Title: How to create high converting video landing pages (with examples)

And then the final point here is make sure that video is above the fold, whether it's on a mobile device or on the desktop, you want to make sure that people actually watch the video and they see it and they don't have to keep scrolling down. So here's a couple examples of landing pages with these elements included.
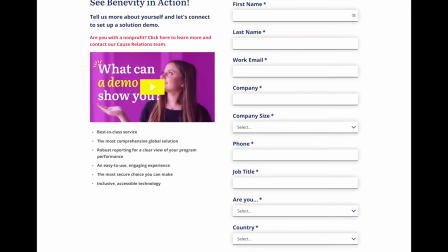So one more optional element for your landing page video is to include social proof, especially if you have a lot of video customer testimonial. It's great to show how this content or product is actually solving your intended audience's problems. Now I'm going to show you how to actually create a landing page video without using a video production agency or shooting in a studio. But first, I highly recommend, like I mentioned before, to find somebody in your business to actually feature in these videos.
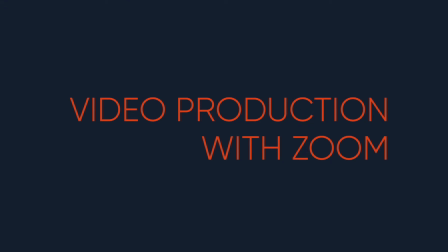[4:51]
So now I want to go over how we shot and edited this marketing video over Zoom.
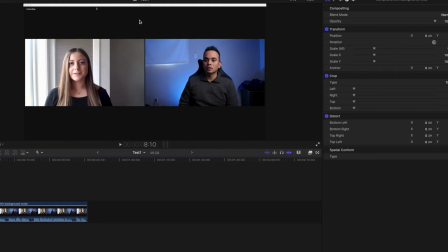[4:56]
As you can see here, this is a recording on Zoom, but I didn't use Zoom's recording, which only records up to 720. Because we actually bought a webcam that's 1080 full HD,
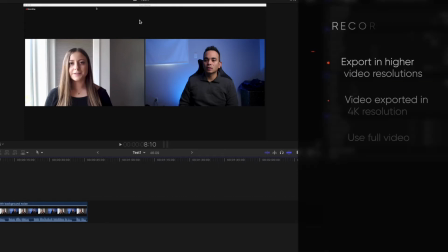[5:08]
I actually recorded my screen with the recording using QuickTime because once you record on QuickTime, you can export it very higher resolutions. I exported this in 4K and it allows me to actually use the full resolution of the webcam that we bought.
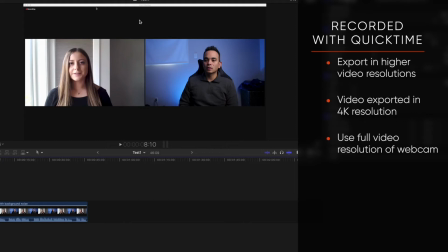[5:23]
And I'll leave a link below on how to actually record your screen using QuickTime if you don't know how.
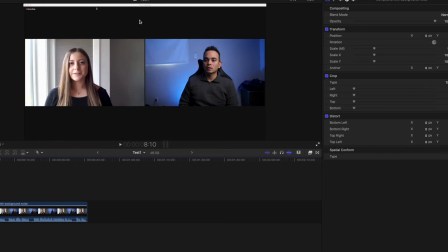[5:28]
Now, before we actually hit record, this is where we planned our lighting and we actually didn't buy any lighting.
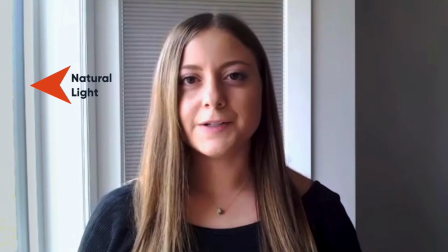[5:33]
We actually just use natural light now i highly recommend you go watch parker walbeck's cinematic lighting because what i was trying to go for here was more of that rembrandt kind of loop lighting effect which i think i got using the window but obviously in a more controlled environment i would have gotten
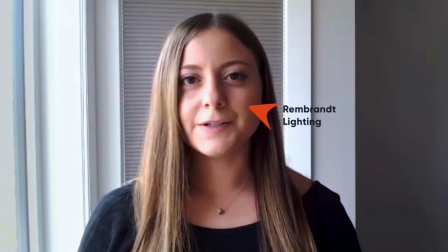[5:51]
that that lighting setup a little bit better but as you can see we've got the nice shadows on the right side of her face and we also want to take a look at composition where i wanted to make sure the leading lines as you can see here she was symmetrical it was balanced
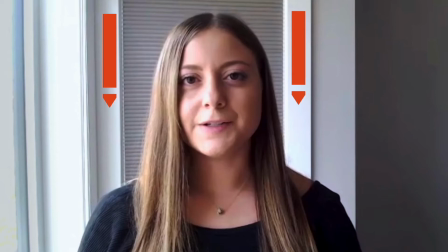[6:07]
and everything was fit and all it takes is a little bit of maneuvering and adjustment and that's why before we actually shot we actually went through her whole room and figured out where would be the best place to have her stand
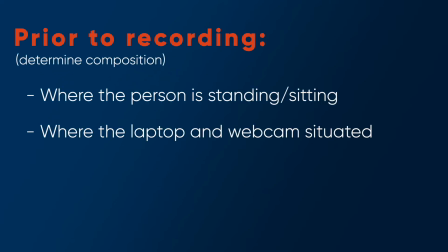[6:20]
have the laptop with the webcam in front of her and where
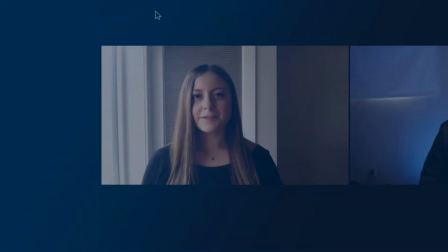[6:25]
how it's positioned in relation to the light that's available we use window lighting we positioned her right now behind another window
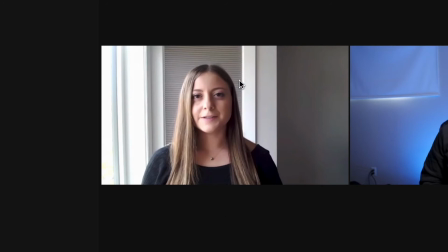[6:32]
we've got great lighting from the her right side of her face and then we have got some great shadows on the left side and this was all done through natural lighting would
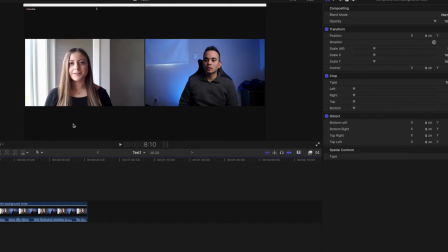[6:40]
i have rather had another light yes but at that time we just didn't have any so we kind of used what we had so once we took care of lighting once we took care of the composition this is where we actually hit record so we recorded both on zoom and we recorded on
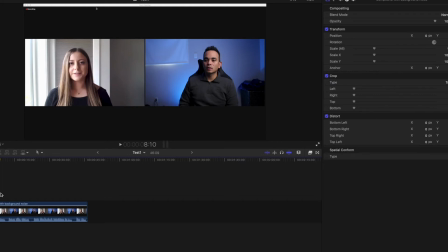[6:56]
quicktime and we just went through the script. One tip for you, if you are scripting this entire marketing video,
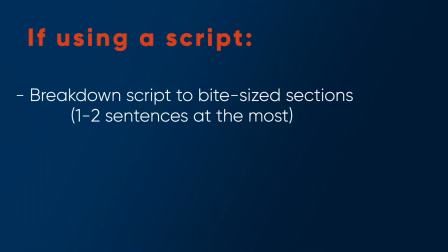[7:02]
we actually go either line or paragraph by paragraph because what you want to make sure is that your talent is actually looking at the camera and not reading the script. Now, this is harder on Zoom because usually I'd use a teleprompter and we get the person to actually read while they're looking in the camera.
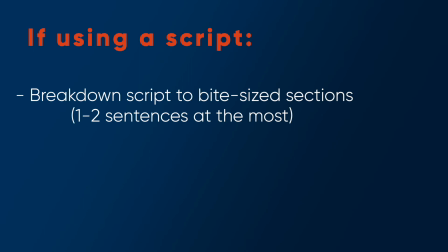[7:19]
But in this case, what our talent here did is actually memorize just two sentences for each clip and then we would reset. She would then re-memorize the next segment because we only had really short segments. It became a lot easier. Now, if you have a longer piece, anywhere between two, three, four or five minutes,
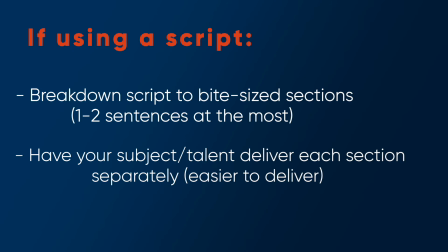[7:37]
it's going to be a little bit more onerous unless the person you're interviewing can actually deliver it off the cuff.
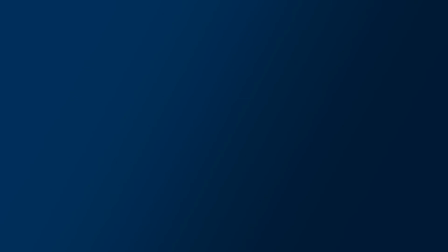[7:43]
So I just want to go over a couple of tips when you're shooting. One is definitely try to use your own team members because they add that natural authenticity.